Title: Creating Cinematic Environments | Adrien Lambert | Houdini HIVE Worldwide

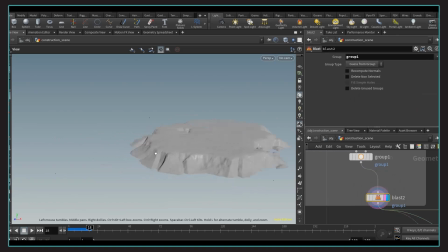Out of this height field, I'm slicing a section of it so I can re-project it as a mask on my terrain A.
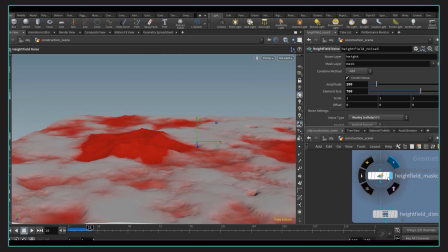Blurring this mask and adding some patches of noise, I can then apply a height field noise to elevate this portion of terrain.
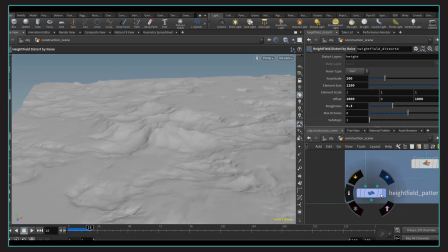From here, I like to try some subtle distortion so it feels more organic,
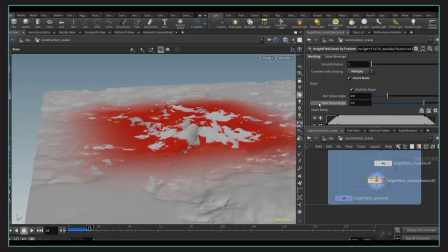also cracking the base of the mountain with some distorted Voronoi pattern that I mask with a mask by feature.
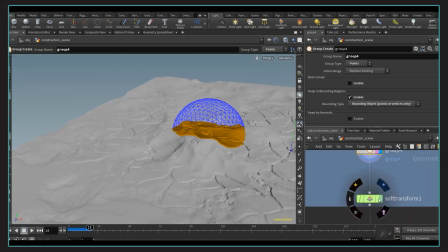To twist the terrain A around terrain B, I am converting terrain A into a mesh and extracting the group of point intersection with terrain B.
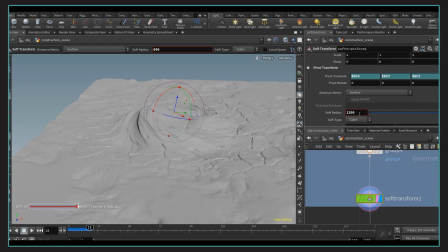I can then use this group into a soft transform to rotate the base of the mountain and give this twisted look. Then, reprojecting this mesh on a height field,
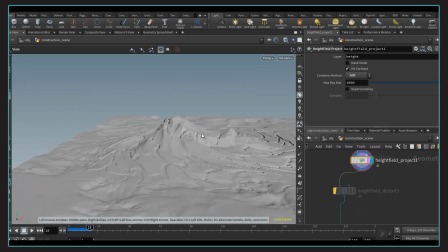and also adding the terrain B portion on top of it so it feels more connected later on.
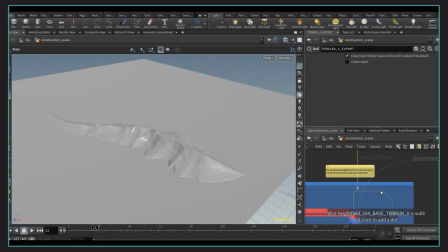Time to have a look at the dune, which is the topic of the part 2 of the tutorial series.
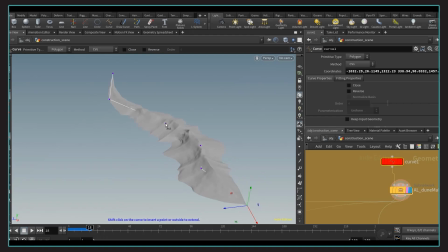In here, I made a little HDA, the dune maker, that is based on a curve input and turn it into some kind of ridge geometry. So, taking advantage of procedural features to drive the looks of this dune.
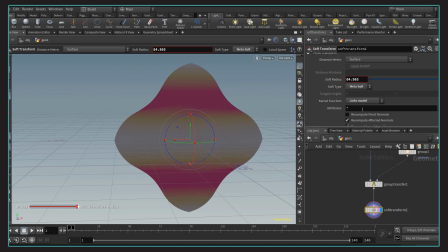To cut a long story short, this is based on a simple sweep operation with some control over the cross section,
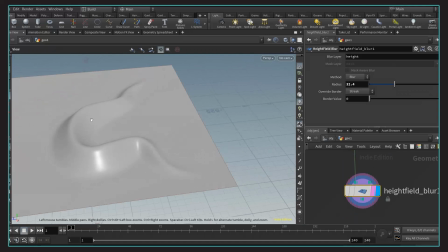then creating a couple of attributes to drive how this shape is spreading along the curve.
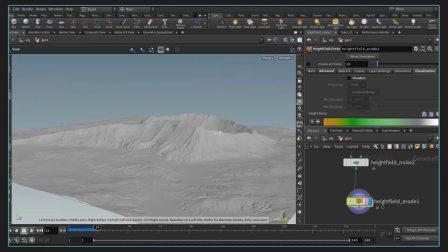In my workflow, I am then reprojecting this mesh on a height field to access the awesome Erode node, and give a more natural look to this dune.
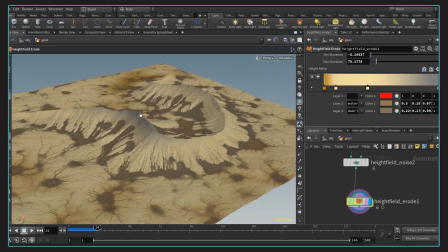You can always change the color of the erosion to give an idea what the look dev could look like.
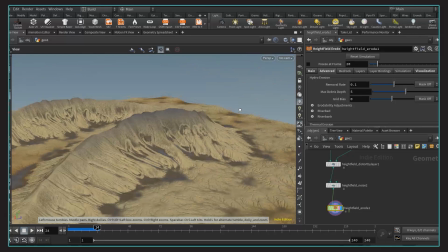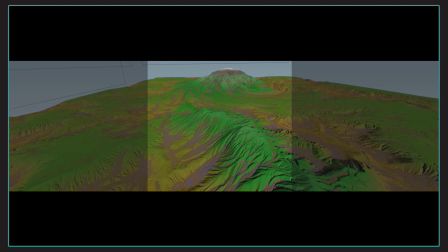So I applied this idea on the terrain A. These are the different tests of erosion I got.
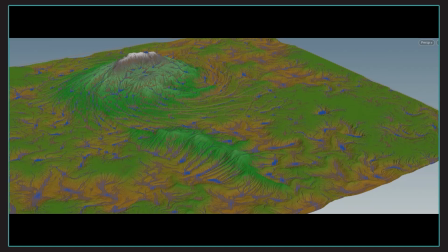One great thing about the Erode node is that you can always do some mask if you want for
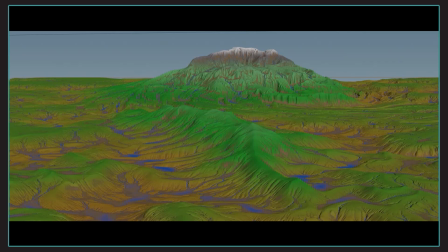example more or less precipitation in one area or vary the amount of sediment,
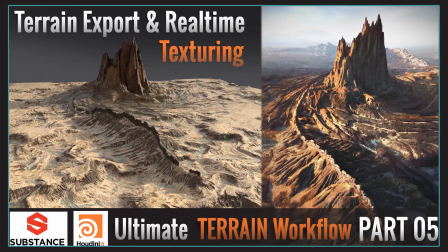thermal erosion across the terrain, it's all possible. After that, it's pretty much time to export the terrain.
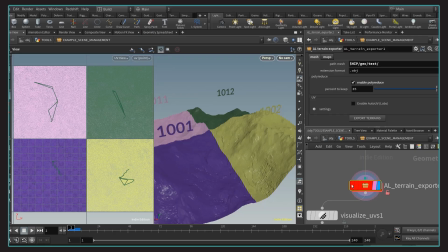Just another example explaining this workflow. I created an HDA called TerrainExporter that allowed me to export a split version of the terrain into an optimized mesh with its corresponding UDIM.
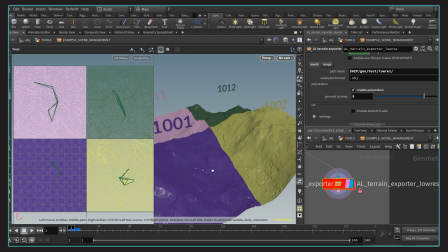I am creating two of those, one to export a high-res version and one for a low-res model. You can always control the final density of the mesh thanks to a poly reduce.
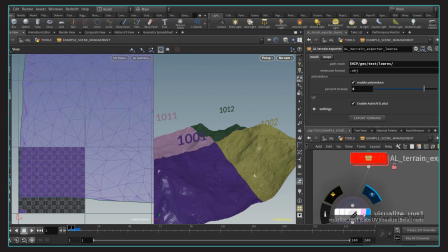And use the lab auto UV to unfold a better version of UVs automatically.
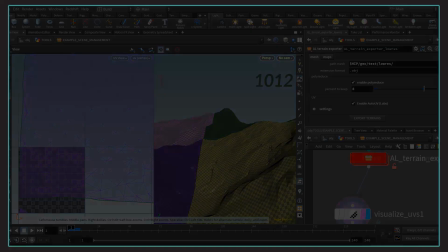We could use those to make some utility maps.
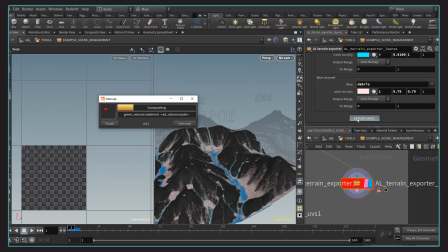I also have the control over exporting the erosion channels such as water, debris, bedrock, etc. And it's going to export everything for each tile with a consistent naming.
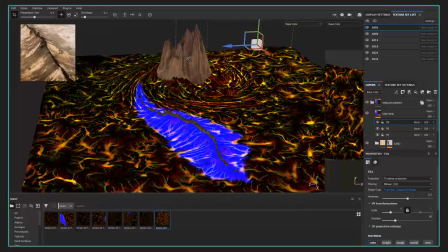This is how I was able to extract this erosion information and a mask layer for the dune I could reuse during the look dev.
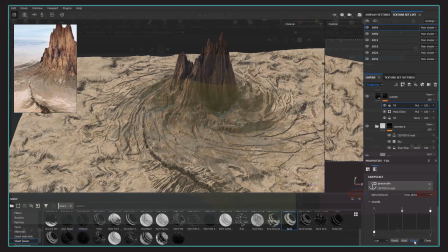In this case,
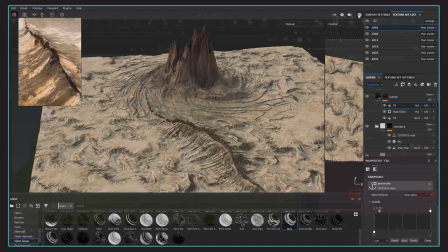I was showing in part 5 how to reproject those textures on the new UVs and sketch a look for this terrain in real time with Substance Painter.
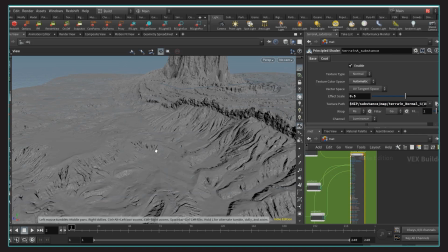Having the flexibility to quickly export a high-res and a low-res version from Houdini allowed me to bake some cool details on the normal maps.
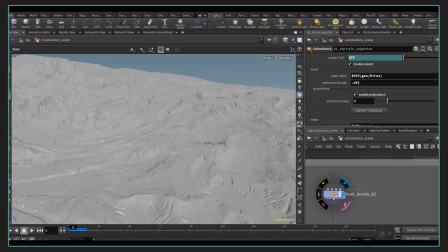There is actually just a few thousand polygon but it looks pretty detailed. One other utility node is load terrain to load all this tile into a combined mesh and be able to swap the display from low res to high res geometry,
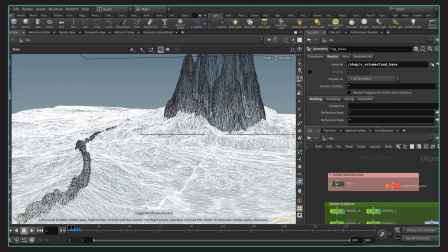which is great to mock up a camera animation or use for previs and quickly swap for a production ready environment.
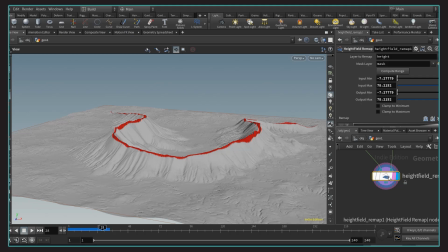The part 3 of the tutorial series was explaining in detail the wall creation.
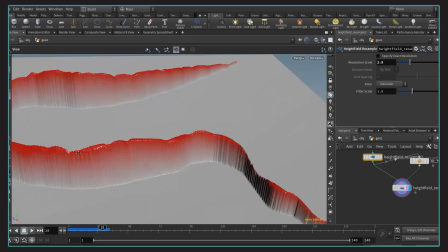In brief, I'm extracting a mask based on the original path of the dune, I reshape the height field to isolate this section,
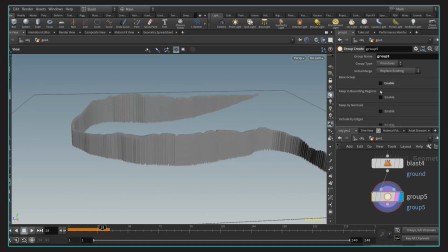and converting it into a mesh and deleting the points of the ground.